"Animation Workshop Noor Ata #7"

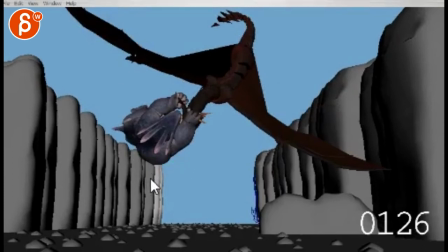I'm looking. I know it's going to pop everywhere else. I'm looking at this line. and the spacing of this, it has to get bigger and hit.
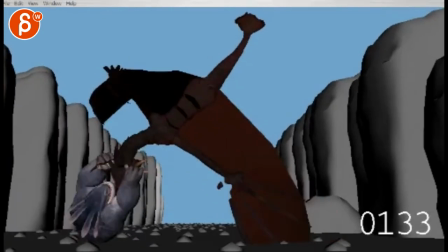Even this, it's too soft.
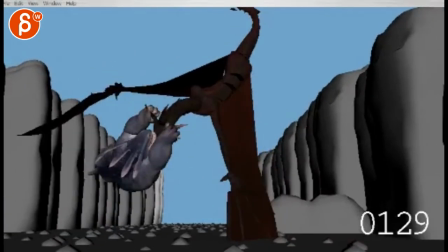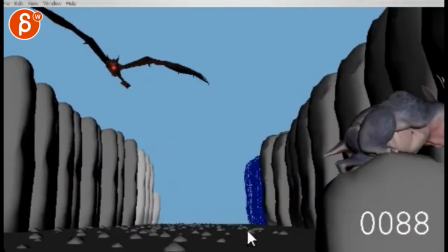That's better. Because you have this awesome feel of, and it has that hang time, so you want that to accelerate, you want that feeling.
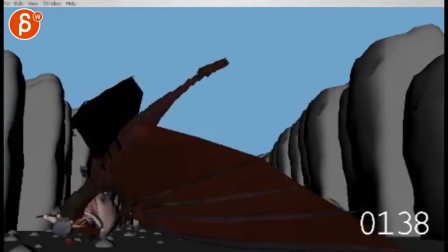Right, when it's awesome, awesome, awesome, and then, and by taking those frames out, you're gonna have,
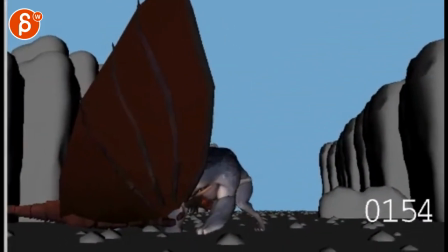That feels a bit better.
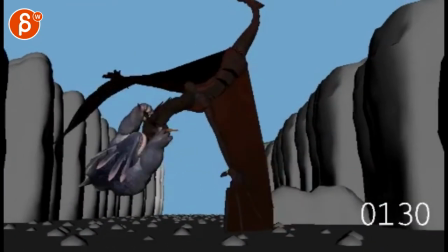So you can see that I took out... What did I do? 7, 8, 9... Wait, just one frame? Thought I took out more.
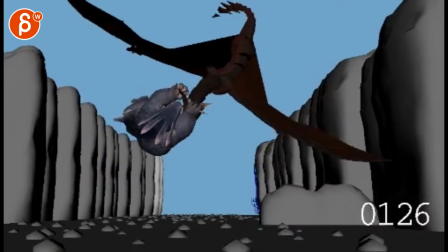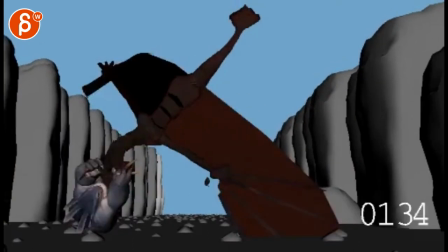Interesting. Just one frame. 33. I must have...
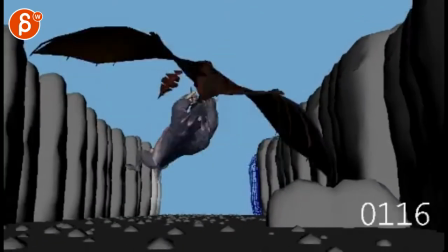That might just be it. One frame.
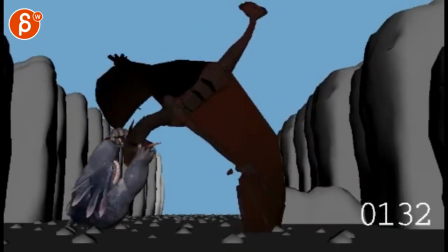Let's go further. Let's take this guy out.
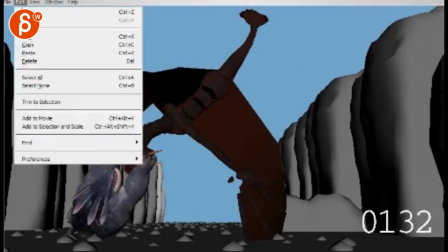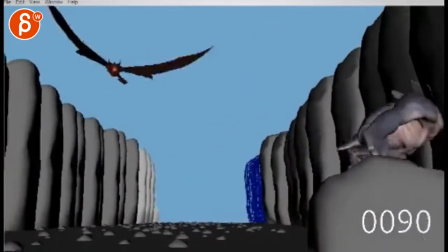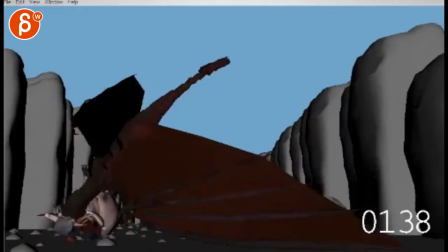That feels good too. I like this.
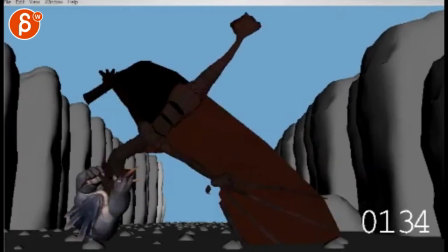So now I'm taking one, two, okay, so I'm taking 32 and 33 out.
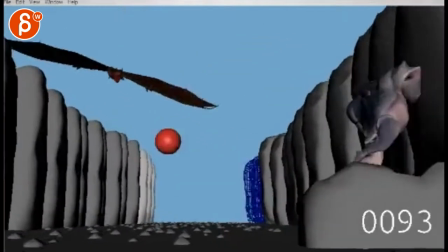All right, let's watch this again.
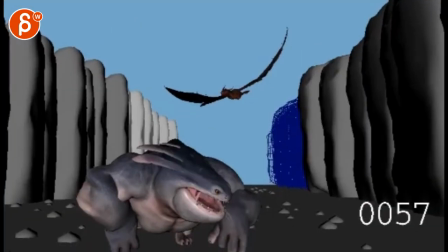That feels good. I shall say, let's do that.
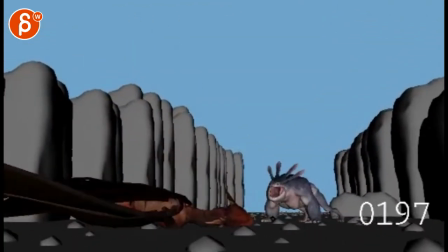I'm going to drag, I'm even taking out this frame.
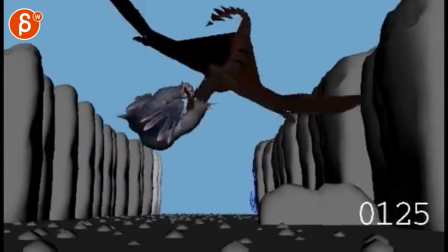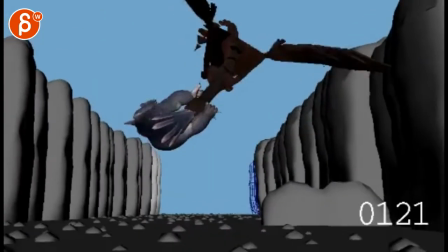Just looking at the back, again, just the back side, I'm looking at this line here. I want to see the spacing getting bigger and having impact and not being even and especially not easing in.
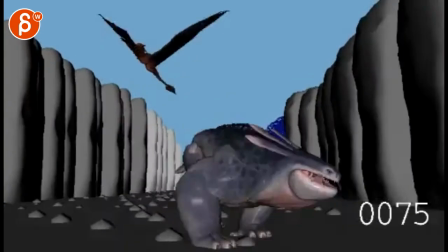So you get a bit more pain out of this.
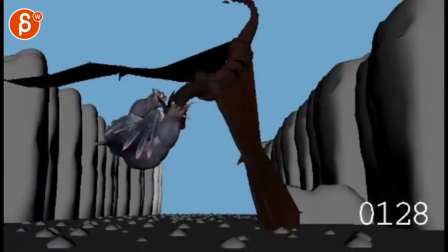It's almost like imagine he knows,
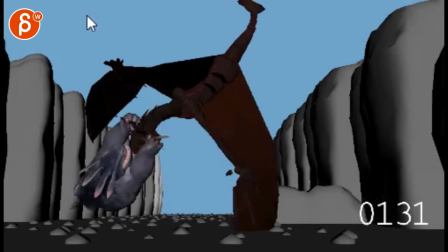Dozer knows that he's going to impact and he almost wants to pull the head down like here, really pull and ram the head into the ground.
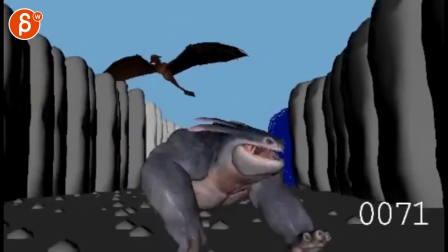That's kind of the feeling when you get out of this.
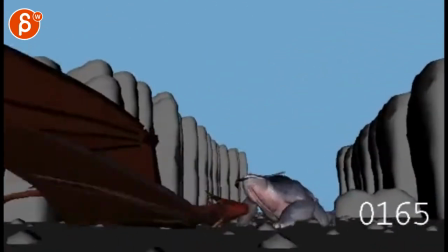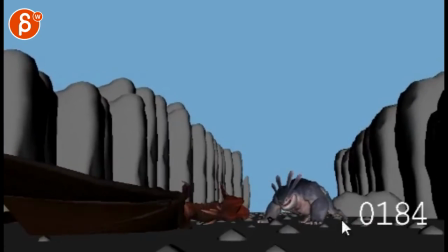You can probably take a frame out of here. When those are those they're a bit more explosive. A bit slow. This here.
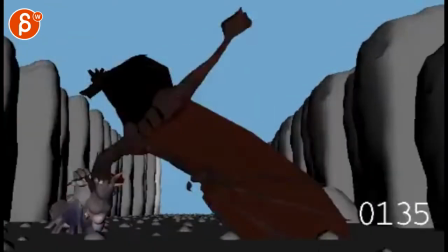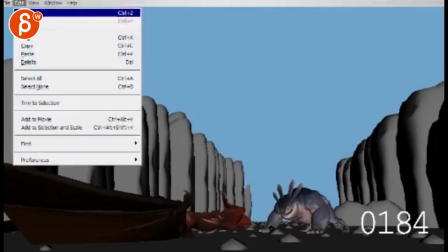Pop. Hopla.
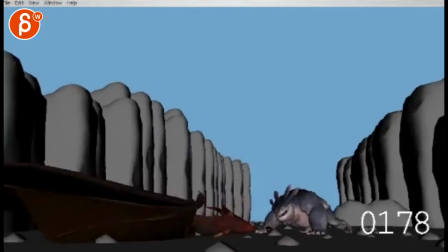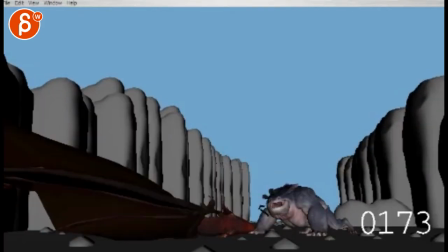See, that feels better. Even then, it's just some fine-tuning. but it's
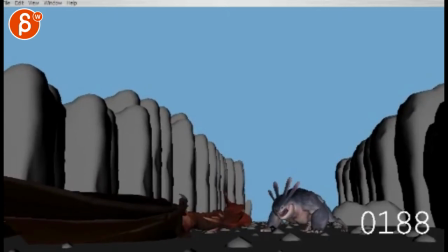almost like you want to take a big move here, I like that, and take maybe all of this out.
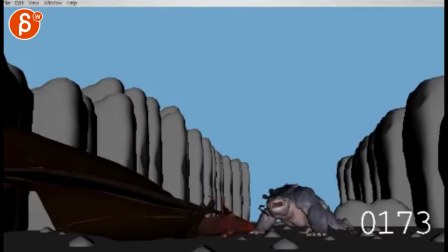Oh, that's a big pop.
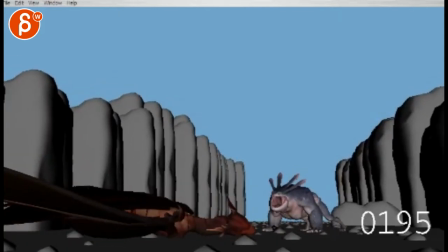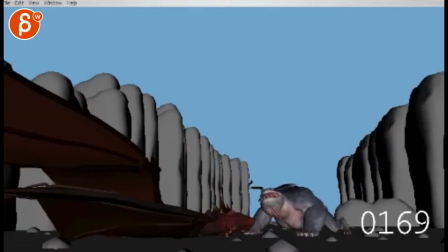Probably, I know the camera's going to pop, which is a problem, but... See, that feels a bit better.
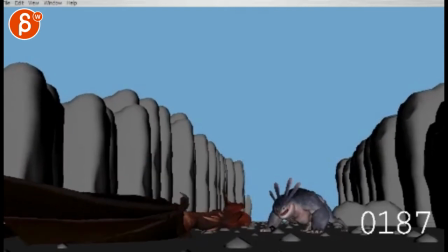It's like you want.
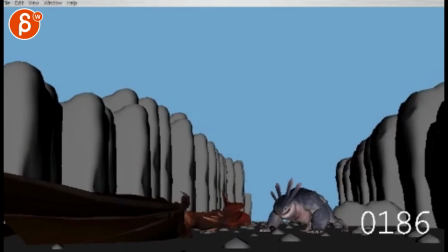So I'm cutting a couple frames here. I already took 184 out, and 188, and 190 as well. Need some fine tuning, but the point is that you go back and then explode.
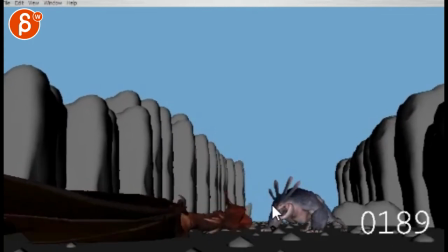The thing that's now missing is probably after this frame, this frame a bit higher. It's almost like it
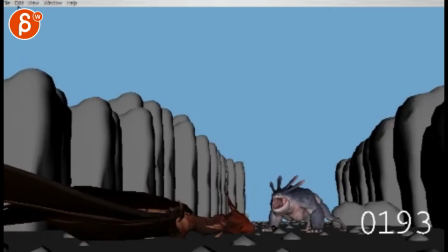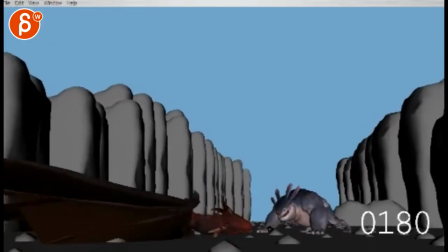doesn't stop so broadly. And then our frames. So here, don't do such a huge ease out of this.
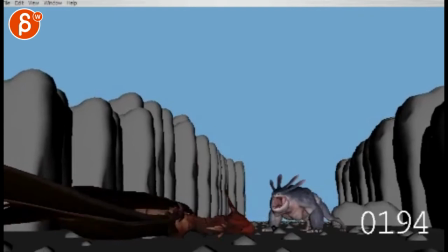Explosive, explosive here, and then you can ease more into this. Right? So by the end of the shot, you might add like 10 frames, and this line, you know, will be higher. That makes sense. Bigger explosion, but you want to ease into that a bit more because you have such an ability.
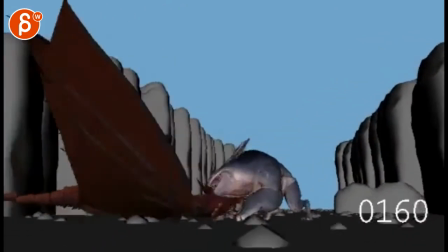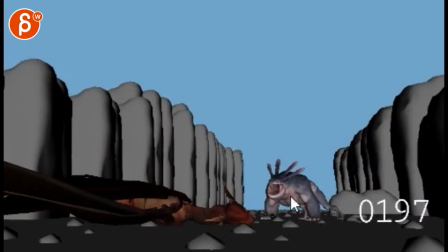Yeah. 10 frames is going to help you too. Right now, I feel like you're going and cut. And you want to give this enough breathing time when you go .
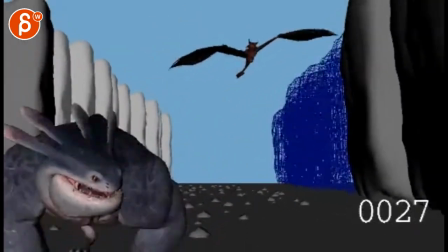Not that long, but anyway. Then Dragon,
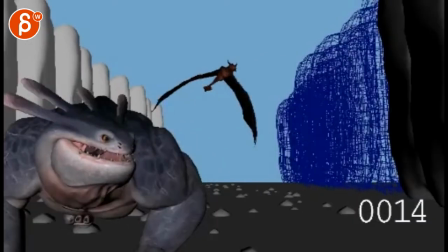just for polished stuff, when you have a really nice big flap, don't forget to start offsetting wings. There's a bit here.
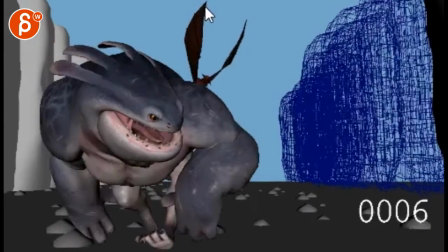but watch out if you do it's a bit of a pop in this wing right down here if you go that strongly
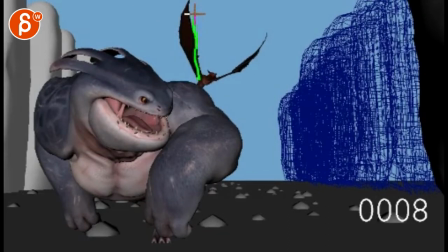right through here then you want that tip to be a bit higher more of a drag this was more like a pop here but since it's such a nice big move
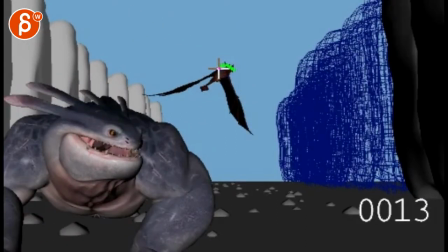you can curvature here add some curvature in that chest So the head would be here, wings down, but you know, something where we can feel a bit more up. It's not like you have to go crazy up in the path, but a bit more strain in the chest.
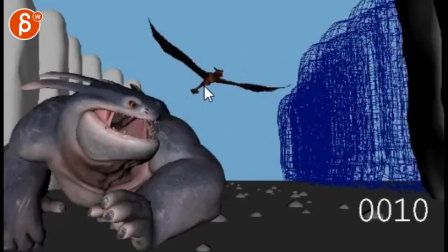Because right now, it feels like the wings just rotate down. It doesn't affect the hips or the chest at all.
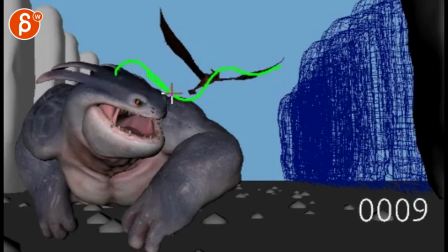So you want a bit of that feeling of on the flap, just a bit of an up and down impact.
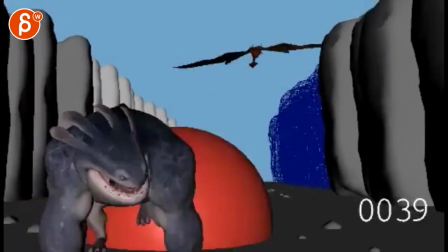A little bit on the path, but also in the body itself. Again, I would push this a lot more.
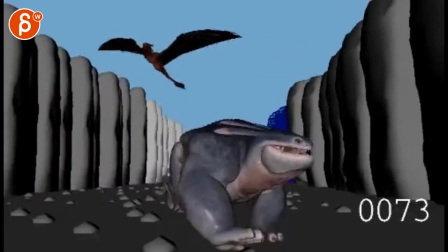Squash and stretch into this. It's cool. Same thing here, just a bit bigger.
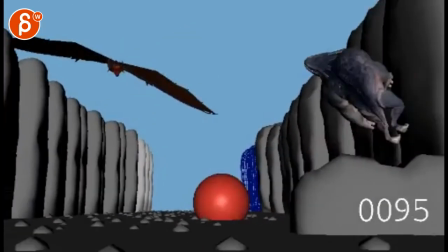It just feels gradual, like a casual. Versus...
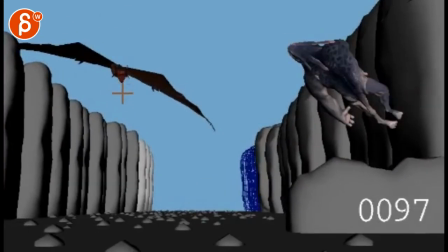You know, even polished stuff, you can have a little bit of high-frequency left, right, left, right in the head. So it's not just I'm spitting fire, but I'm also pissed off, you know.
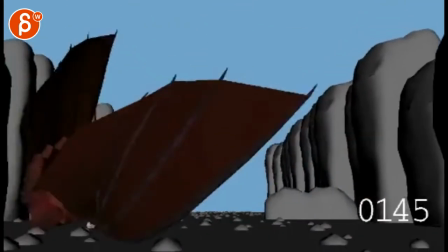that's cool though and then what would be really neat for polish stuff too once you get into this as the dragon slides
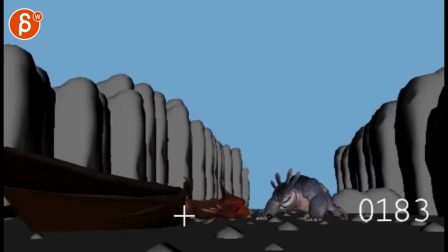you can do high frequency body stuff where it's a little bit of up and down and it's just not even so it could be one to one too a bit bigger, a bit bigger here something a bit more random but you want some shaking
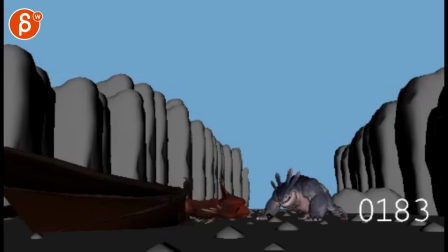scratching You know, it hits the floor, the ground has those stones and everything. It can have a little bit of a shakiness in the head. The wings can flutter a bit. It's going to be all kinds of cool polished stuff.
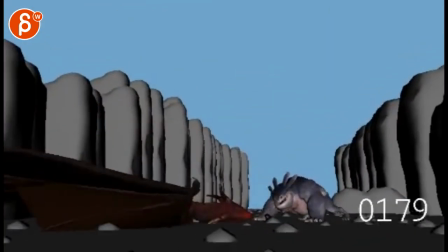You know, right now it feels like a sleeping dragon sliding on ice. So you want to make this a bit rougher.
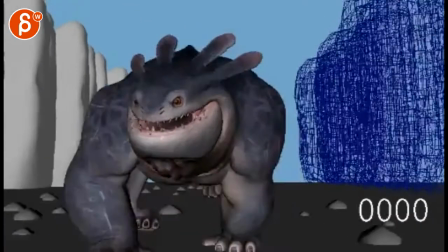It's cool though. It's getting so much better. I love it.
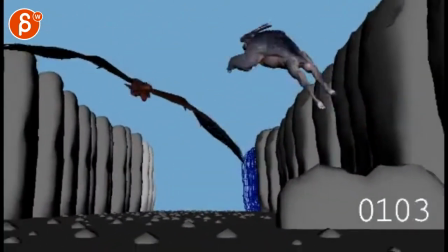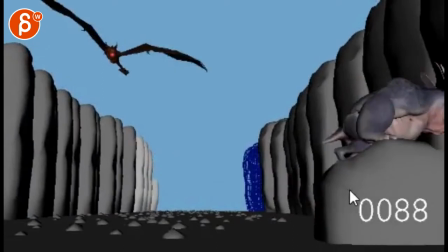Super cool. Here, there's a little bit of pop there. Watch out.
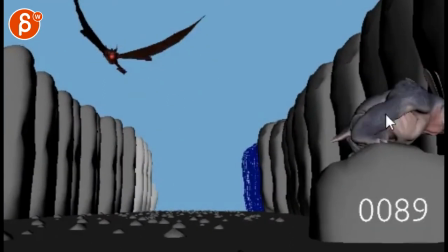You don't want to go crazy over extension on your arms.